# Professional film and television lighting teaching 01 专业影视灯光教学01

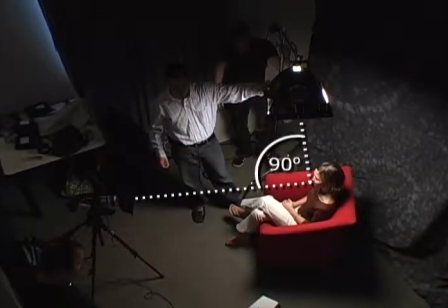A light directly over your subject would be at a 90-degree vertical angle, while one placed at the level of your subject would be at 0 degrees.
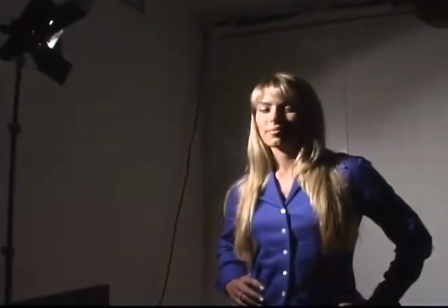A very small point source of light emits what's called hard light.
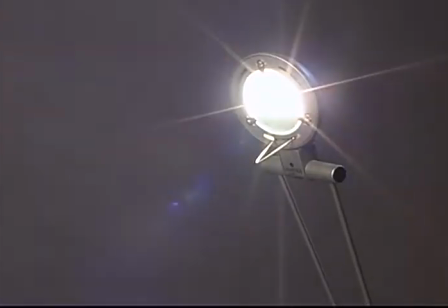The sun on a clear day, a bare light bulb, or a spotlight are all examples of hard light sources.
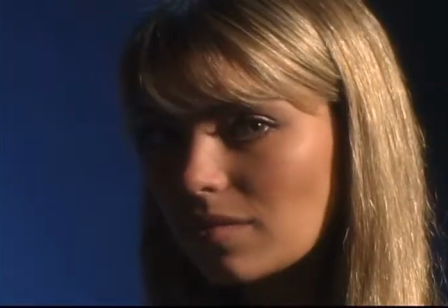Hard light has certain characteristics.
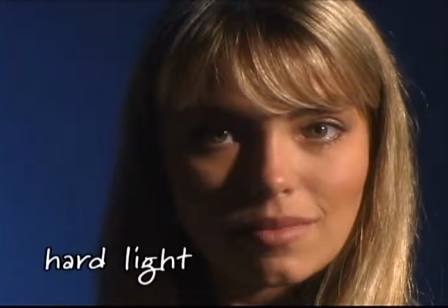When shining a hard light on your subject, the transition between light and dark on your subject will be a sharp, distinct line.
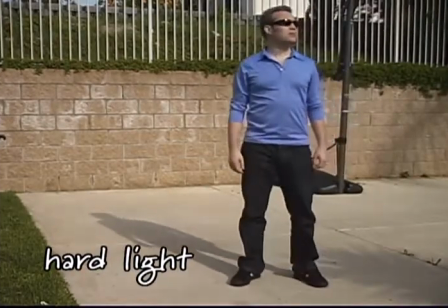Shadows cast with hard light will also be sharp and distinct, making hard light excellent for finger puppets.
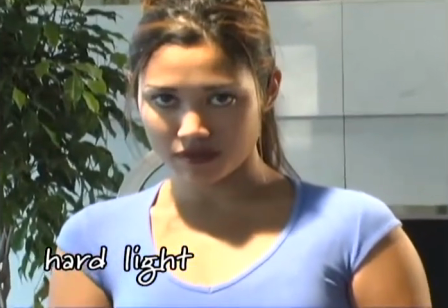If you want an unforgiving, unflattering look like an interrogation scene, hard light is the only way to go.
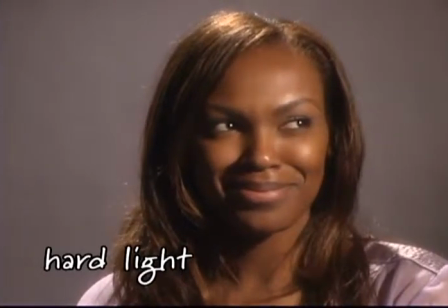Hard light brings out bone structure and detail much more than soft light, and it's more difficult to work with,
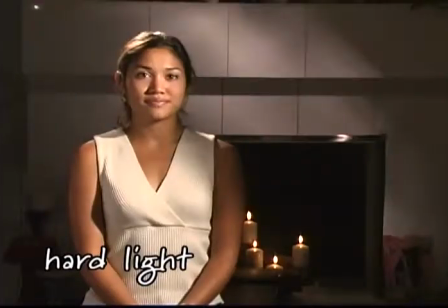but in the hands of a lighting master can deliver strikingly beautiful results.
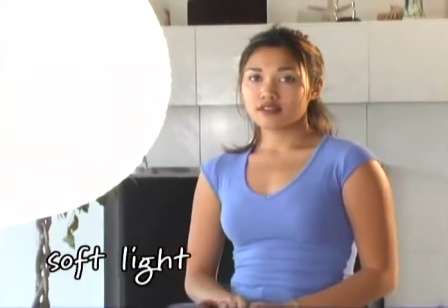Soft light comes from large light sources, like a large lampshade, a ceiling of clouds on an overcast day, or a reflector or a softbox.
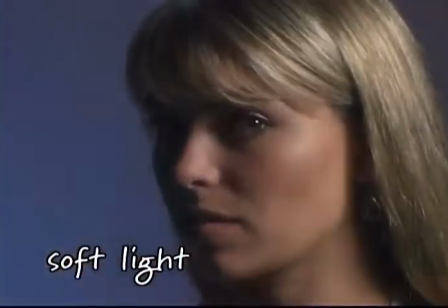Soft light wraps around your subject, resulting in a gentle, diffused transition from light to dark,
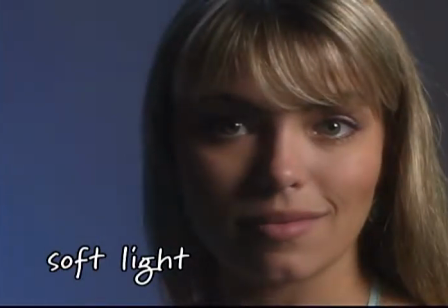and creates soft, transparent, sometimes invisible shadows.
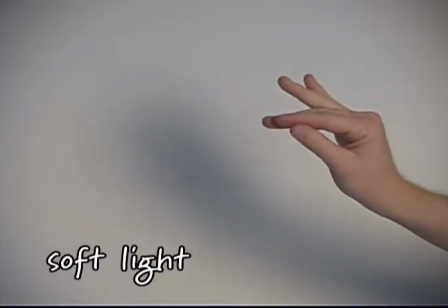Soft light is terrible for finger puppets.
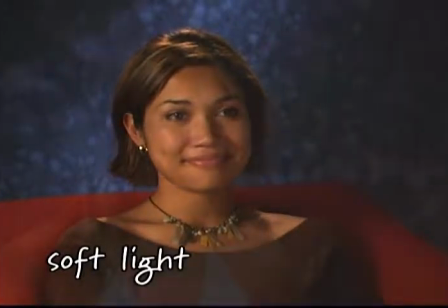When your intention is to make your subject look attractive, soft light is always the easiest choice, and often the best.
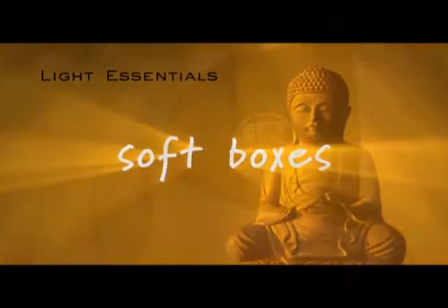What are some good options for soft light? We often use a Lowell Rifa light for a soft light.
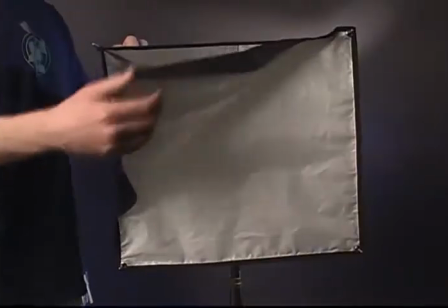The Rifa is in a category of professional lights called soft boxes,
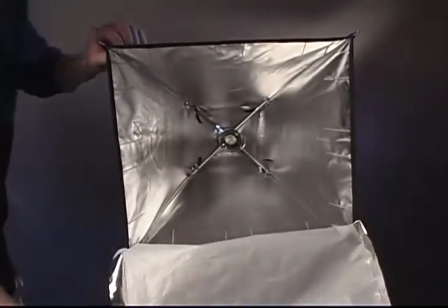which are lights enclosed in a hood black on the outside and silvered inside to maximize light output.
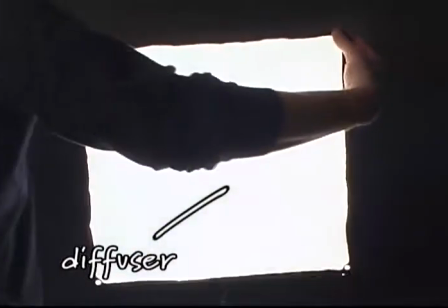The softbox has a large diffuser on the front to diffuse light.
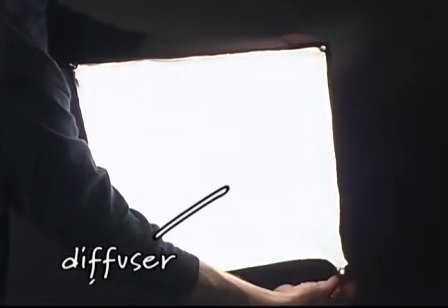A diffuser is a piece of translucent material that makes the light quality soft because light's emanating evenly from the entire surface of the diffuser,
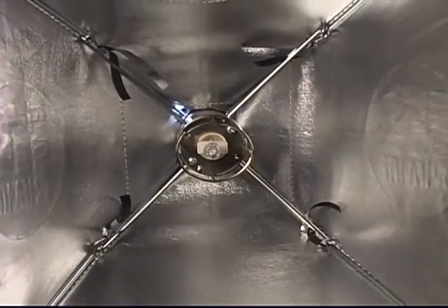not just a small light bulb.
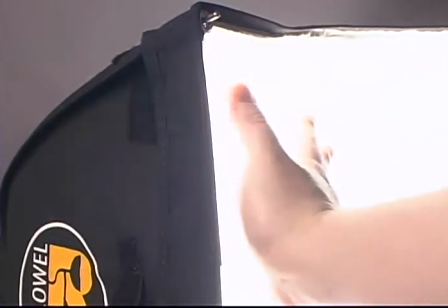Because the hood on a softbox protrudes over the diffusion material, the light's fairly directional, not spilling everywhere like a china ball.
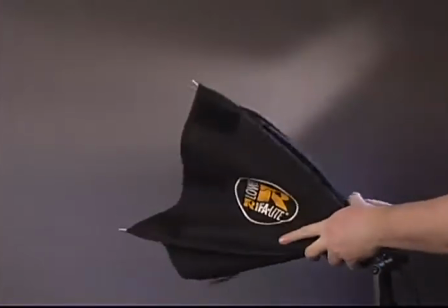There are softbox fittings for many professional lights, but the Rifa is nice because it opens and collapses like an umbrella for fast setup and easy transport.
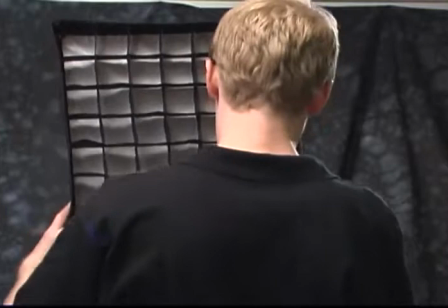To make the light from a softbox even more directional, you can add a honeycomb-like grid called an egg crate.
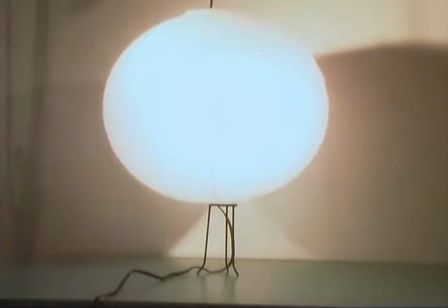A Japanese paper lantern, called a china ball in Hollywood, makes a great inexpensive soft light,
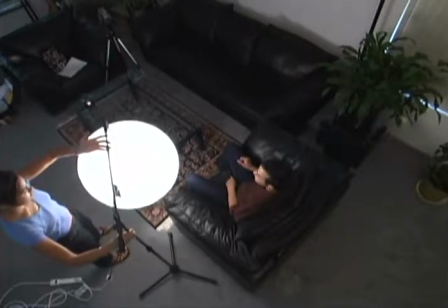although the light is not easily controllable since it blasts out in all directions.
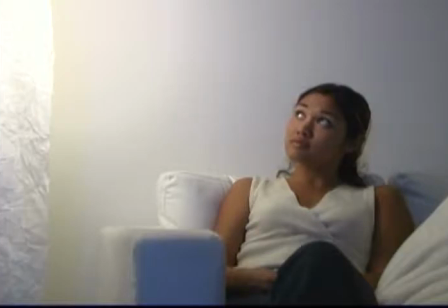Any large lamp with a white shade could also work for a soft light.
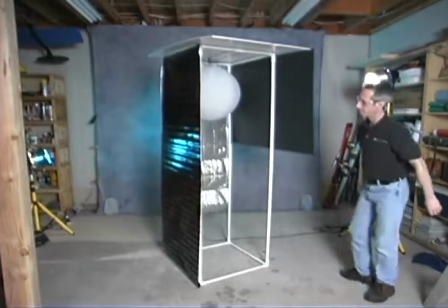Do-it-yourself types have made stands for china balls with PVC pipe and black artboard so the light direction can be controlled.
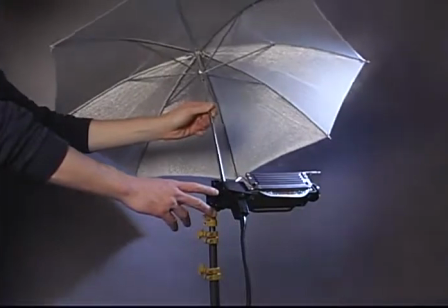Another way to get a soft light source is to attach a professional umbrella to any professional light,
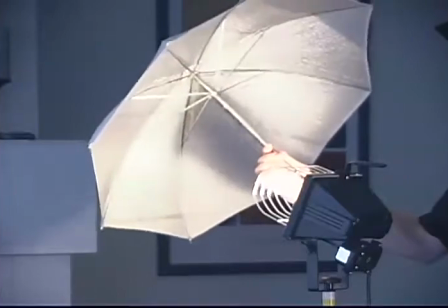like a Lowell Tota or Omni fixture, or even a halogen work light from a home improvement store.
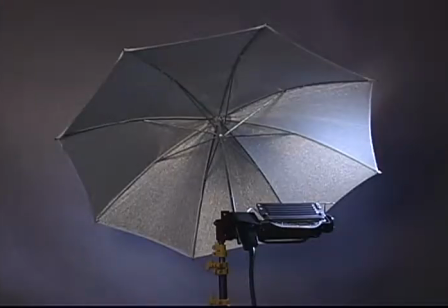The light bounces off the umbrella, which is brightly silvered or white, and since the large umbrella surface is radiating light, it turns a small bulb into a big soft light source.
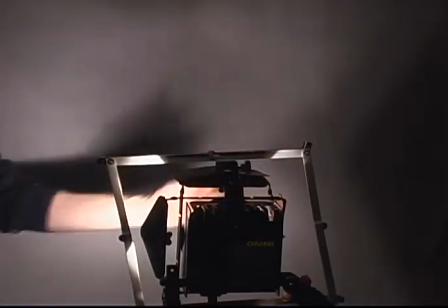You can also soften a hard light a little bit by putting a diffusion gel in front of it.
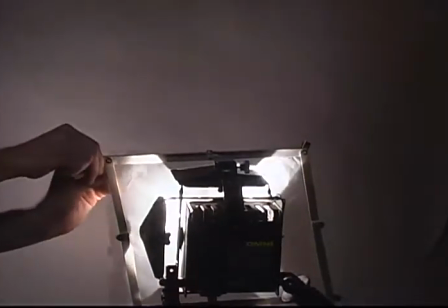A diffusion gel works just like the diffuser on the front of a softbox, but much smaller.
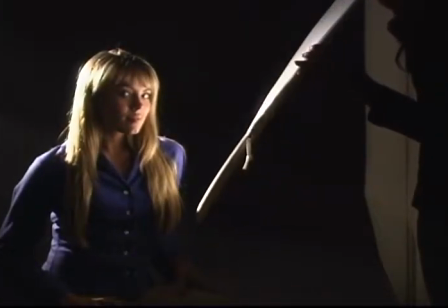You can also create soft light just by bouncing a light source off of a piece of white foam core, available for a few bucks at any arts and crafts store.
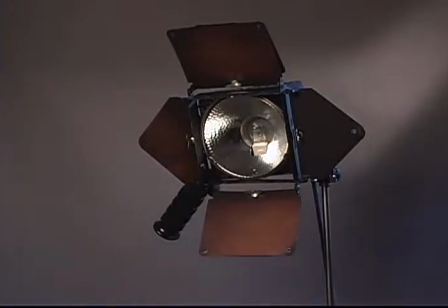Just think, if the bulb in a professional light fixture is about 1 square inch, a 3-foot by 4-foot piece of white artboard has
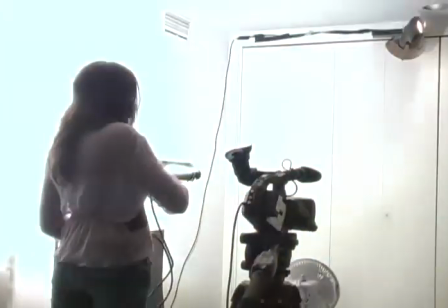1,728 times the surface area. You can also bounce a light off a white wall or ceiling to create a soft light source.
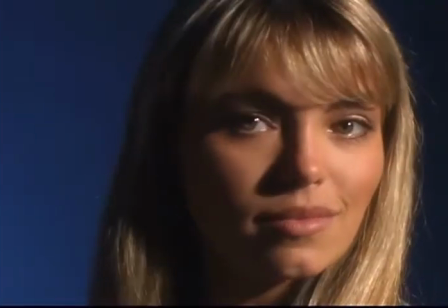As we cover lighting theory, you'll see how your choice of hard light or soft light makes a huge impact on the mood of your shot.
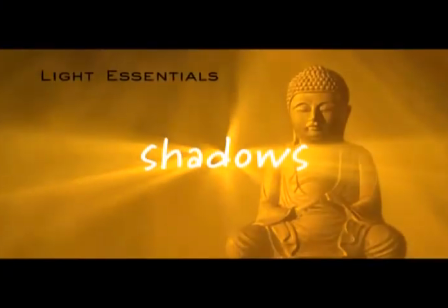Think about where your project will be shown.
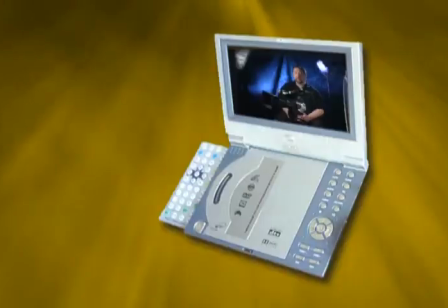Television screens, computer screens, PDAs, portable video players, theater screens, they all have one thing in common. They're all flat. So it's up to you to build depth into your shots.
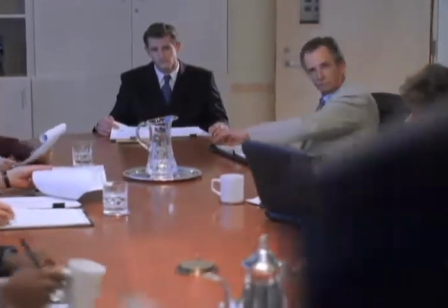The real world is three-dimensional. Some objects are closer, some are farther away.
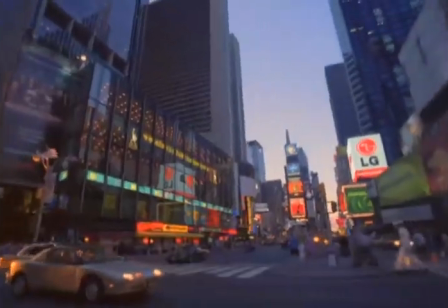Because your eyes are set one nose apart, you see the real world in stereo.
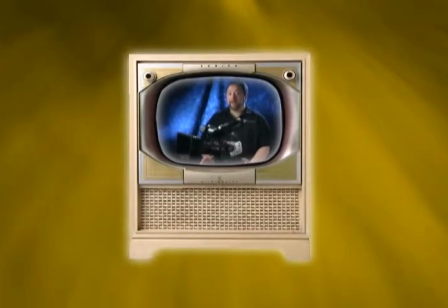But your viewers watching your project as a single flat image don't have the benefit of 3D vision.
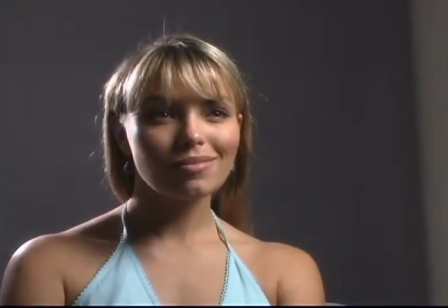There are many techniques to add depth to your shots. One of the most important is using lighting to create highlight and shadow areas
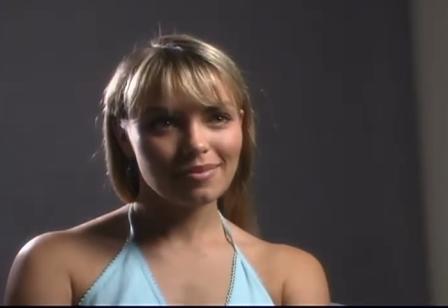on your subject so they appear three-dimensional instead of looking like a cardboard cutout.
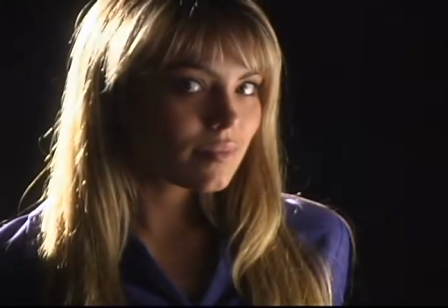Shadows are a very important element of proper lighting because they help define the third dimension of your composition.
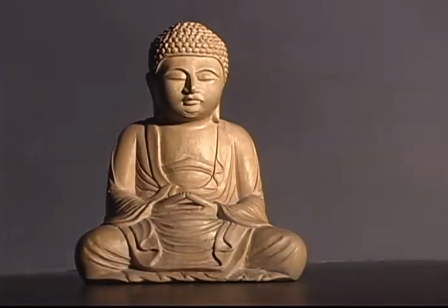Shadows give your viewers very intuitive, natural depth cues, determined by which surfaces are light and which are in shadow.
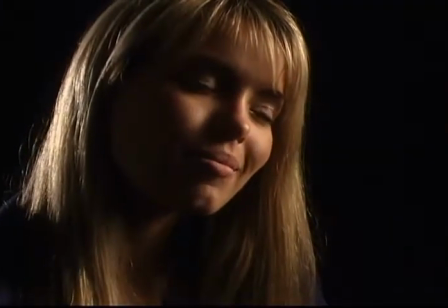The process of defining your subject in the third dimension by using light and shadow is called modeling.
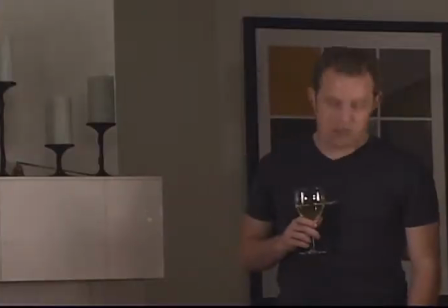Lighting with no shadows looks very flat. The whole purpose of lighting is to describe the three-dimensional shape of your subject in light and shadow.
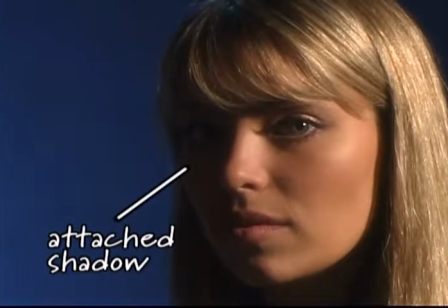The shadows on the surface of your subject opposite the light are called attached shadows.
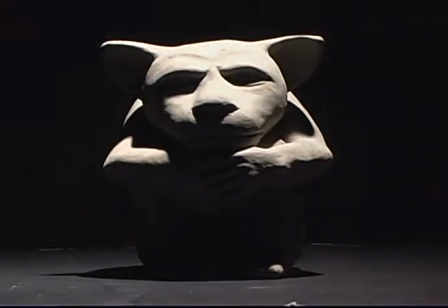Attached shadows reveal the subject's form, shape, and texture. Shadows that are cast on other surfaces are called cast shadows.
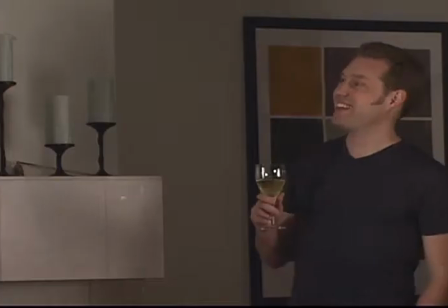Cast shadows help define spatial relationships, but you generally want to avoid one subject casting a shadow on another.
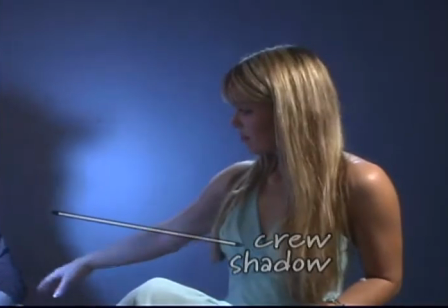Another type of shadow to be avoided are crew shadows. These are shadows of your helpers on your set, especially the shadow of a boom mic.
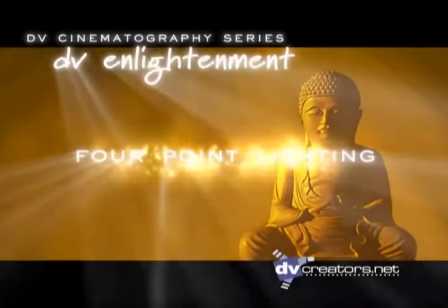Now that we've defined some basic properties of light and learned about some lighting gear, I'm going to walk you through the dvcreators.net 4-point lighting method, a system we've adapted for the DV age from hundreds of years of lighting knowledge.
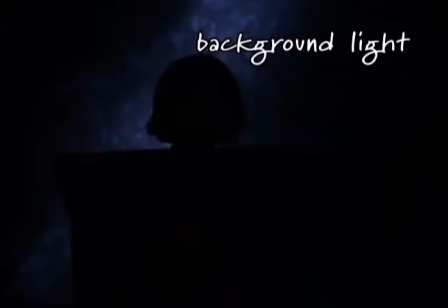We're going to examine each of the 4 light sources in terms of their function in the lighting setup, as well as introducing other tools and accessories when we need them. In the first walkthrough, we're going to examine a wide range of options for each point in the 4-point setup. Then at the end, we'll cover a simple formula that will work great as a starting point for many situations. Once you're familiar with this lighting method, you can often roll into a set and dial in a 4-point lighting setup in about half an hour.
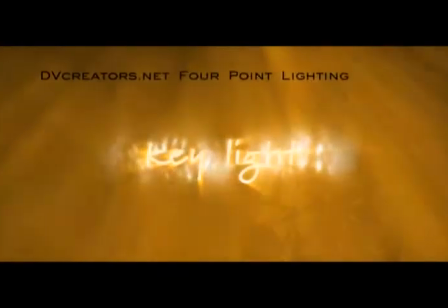The primary light source in your scene And the first light in a 4-point lighting setup is called the key light.
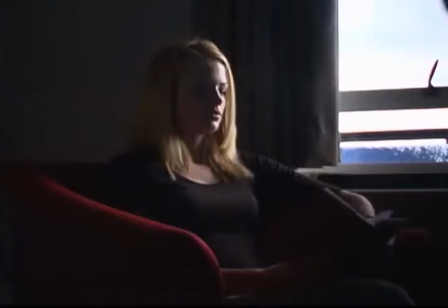If you're shooting outside in the daytime, the sun is your key light. Indoors, the key light could be sunlight coming in through a window or a light fixture of some kind.
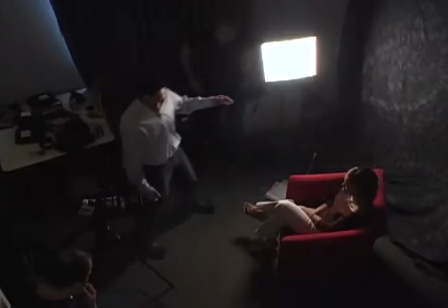The key light can be positioned anywhere, in front of, to the side of, above, below, or even behind your subject.
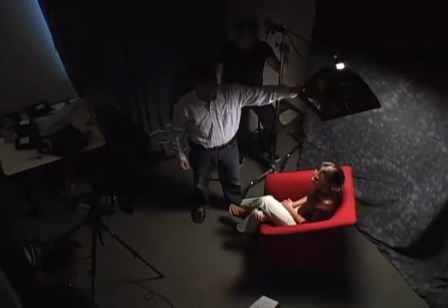The position,
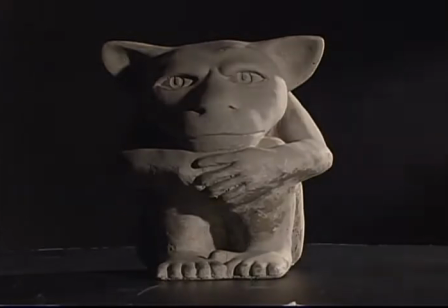quality, and intensity of the key light establish the form, depth, mood, and surface detail level of your subject.
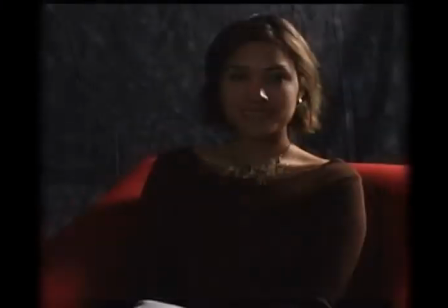The range of effects and moods you can get just by changing the placement of your key light is amazing.
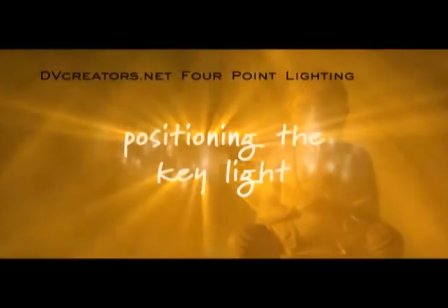Let's look at some different positions for the key light and the mood and emotions they convey.
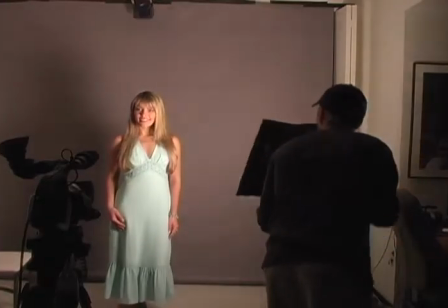The most common placement for your key light in professional lighting is about a
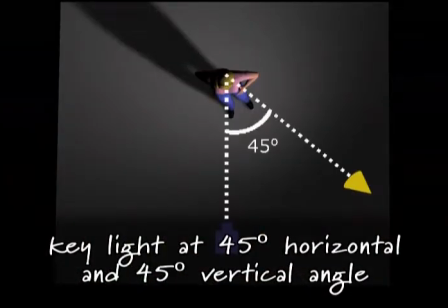45-degree horizontal angle from the line between camera and subject and a 45-degree angle of elevation from the ground.
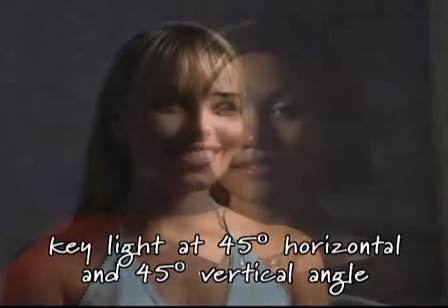This results in a classic lighting setup with excellent, attractive subject modeling called the Hollywood V,
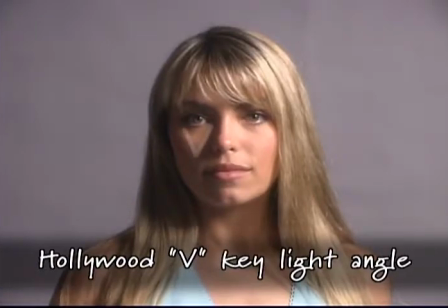because you'll see a V shape or triangle of light on the subject's cheek opposite the key light.
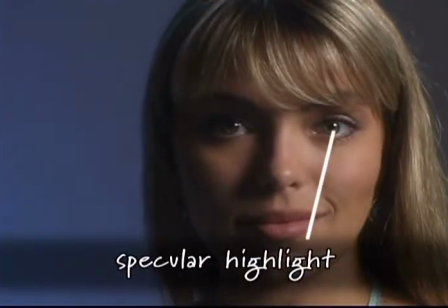Also in the Hollywood V, you'll get a nice twinkle called a specular highlight in the upper side of the subject's eyes.
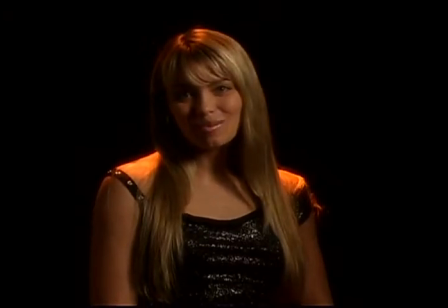This is the reflection of the key light and makes the subject look great.
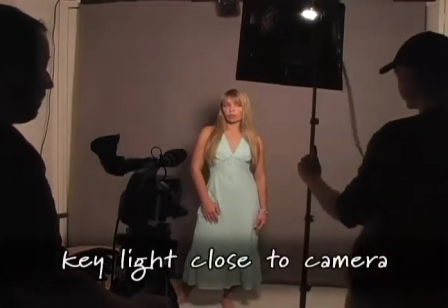If we move the key light closer to the camera, the subject starts looking flatter and flatter with less shadow and less modeling.